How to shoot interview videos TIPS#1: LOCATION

Simply just move this around to decide the angle of lights later on. We always do this before the actual interviewees came in. So when the person actually came to the set, everything is ready to go. I always believe that whoever that we are interviewing will always be a VIP person.
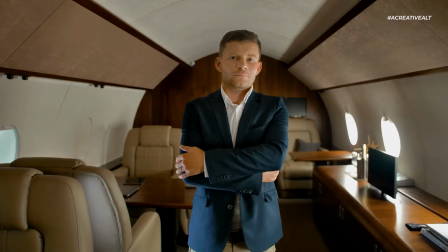[4:22]
So therefore, I think their time is really valuable. One of the common opinion that I heard from people whenever you are doing this kind of interview video is that they prefer to have natural lights. Yes, I do agree that natural light can give you a really nice result. I personally don't really like to shoot with natural light. The fact that I can't control it, I have a pretty large window in my office whereby I have a decent amount of natural light comes in. It looks really nice in the morning, But the problem with the natural light is that it always changes throughout the hours. So therefore, if you are recording a really long video, the light itself constantly changing on the video itself, which I do find it a bit distracting.
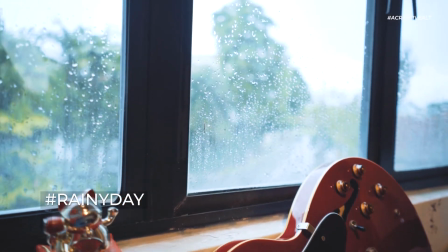[5:02]
Or the weather suddenly changes, of course, it's no longer nice anymore. So I would prefer, if I have this kind of situations whereby I have a large window, I will actually block it. Some of my clients probably seen this before. We actually brought a flag whereby it's simply just to block the lights. I would prefer to start with a darkness, then we start to build the lights accordingly. One of the most common requests that I've gotten from clients is that they want to use an open window as a background. This is really understandable because a lot of my clients have a really nice office in a top floor of buildings in a business district area. Of course, I don't have that kind of a nice office. Outside the old building that we have our office in, is simply just another old building. I just want to use this as an example on how to set up on something like this. To be honest, something like this has never been ideal for me. I will never propose something like this to clients because the fact that I never like to shoot with natural light, as mentioned. The lights from the window is constantly changing, but I know that this is a very common request. So therefore, I will just show you a simple setup that you can do with this kind of a requirement. So one thing to take note with this kind of situations, I actually made a lot of mistakes in the past whereby naturally when we have a subject, we tend to adjust our exposure to the subject itself. Of course, we want the subject to be perfectly lit up.
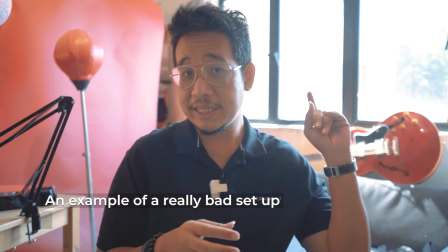[6:24]
And this is actually very challenging because then you have a backlit kind of situation.
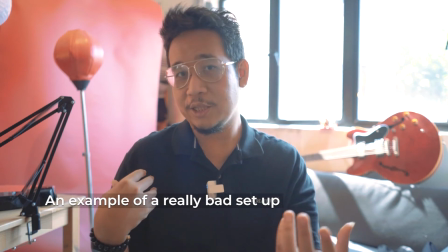[6:28]
If I were to adjust my exposure in these situations, I have to brighten up my exposure.
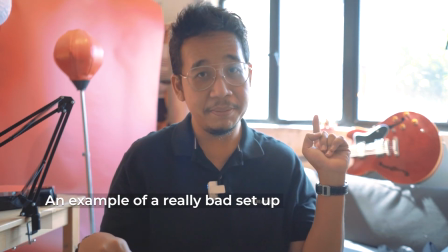[6:35]
At the same time, you can actually start seeing that the background is completely overblown.
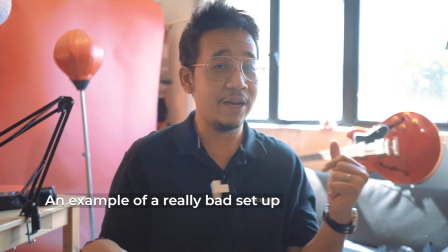[6:41]
You hardly be able to see any details, and once the sun gets stronger,
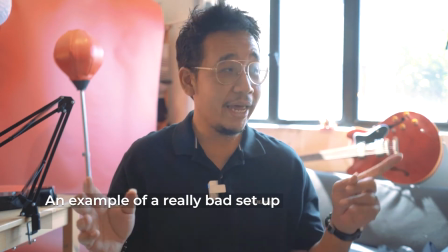[6:45]
you will see the background will turns completely overexposed, and this window will turns to be completely white.
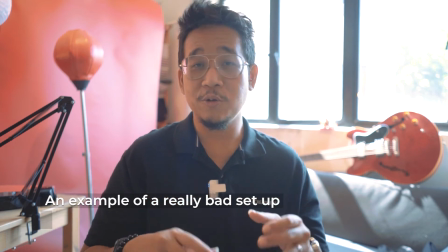[6:52]
When you have something like this, the first thing that you need to do is to adjust the exposure to the background.
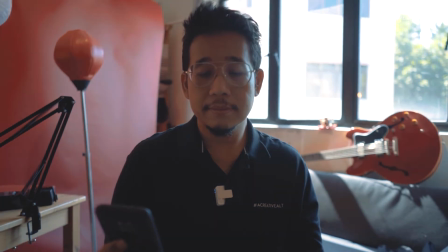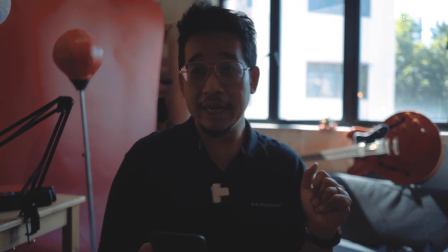[7:04]
We need to make it as dark as possible to get as much as detail as you want on the window itself. So now you can see, although my face is completely underexposed, but you can see that we start to be able to see some detail on the window.
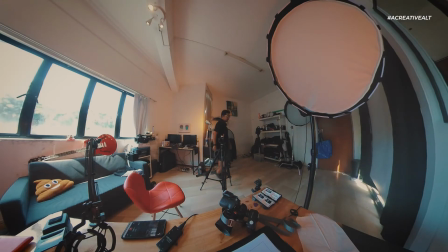[7:20]
Once you have that, the next thing that I need to do is to have lights in front.
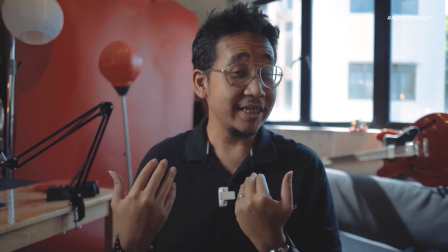[7:24]
So I'm gonna pull that light, and now, of course, you can see my face a little bit better, and at the same time, you can still see some detail at the background.
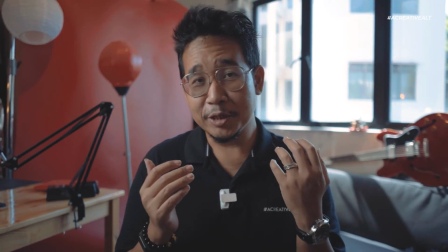[7:32]
So just remember, whenever you are actually shooting something against a window,
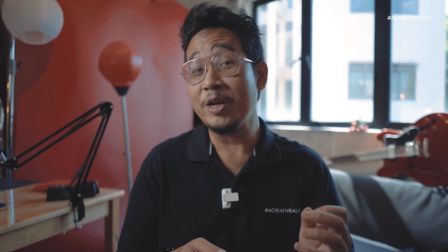[7:36]
try to adjust your exposure to the window first before adjusting anything for the subject. Another common mistake is to put your subject too close to the background. You've seen my equipment rack that is really messy. Probably wouldn't use this as a background.
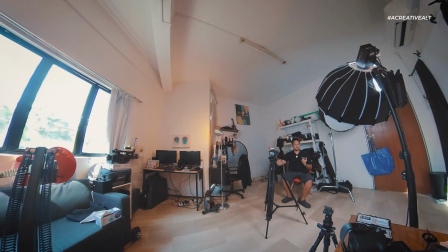[7:51]
By simply putting myself further from this background, it can create something that is slightly more decent.
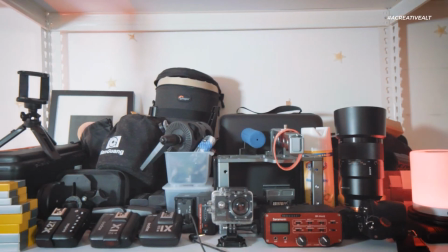[7:58]
The problem about having such a busy background is the fact that people will tend to be able to figure out what are the items at the background, and it's distracting the viewers from the subject.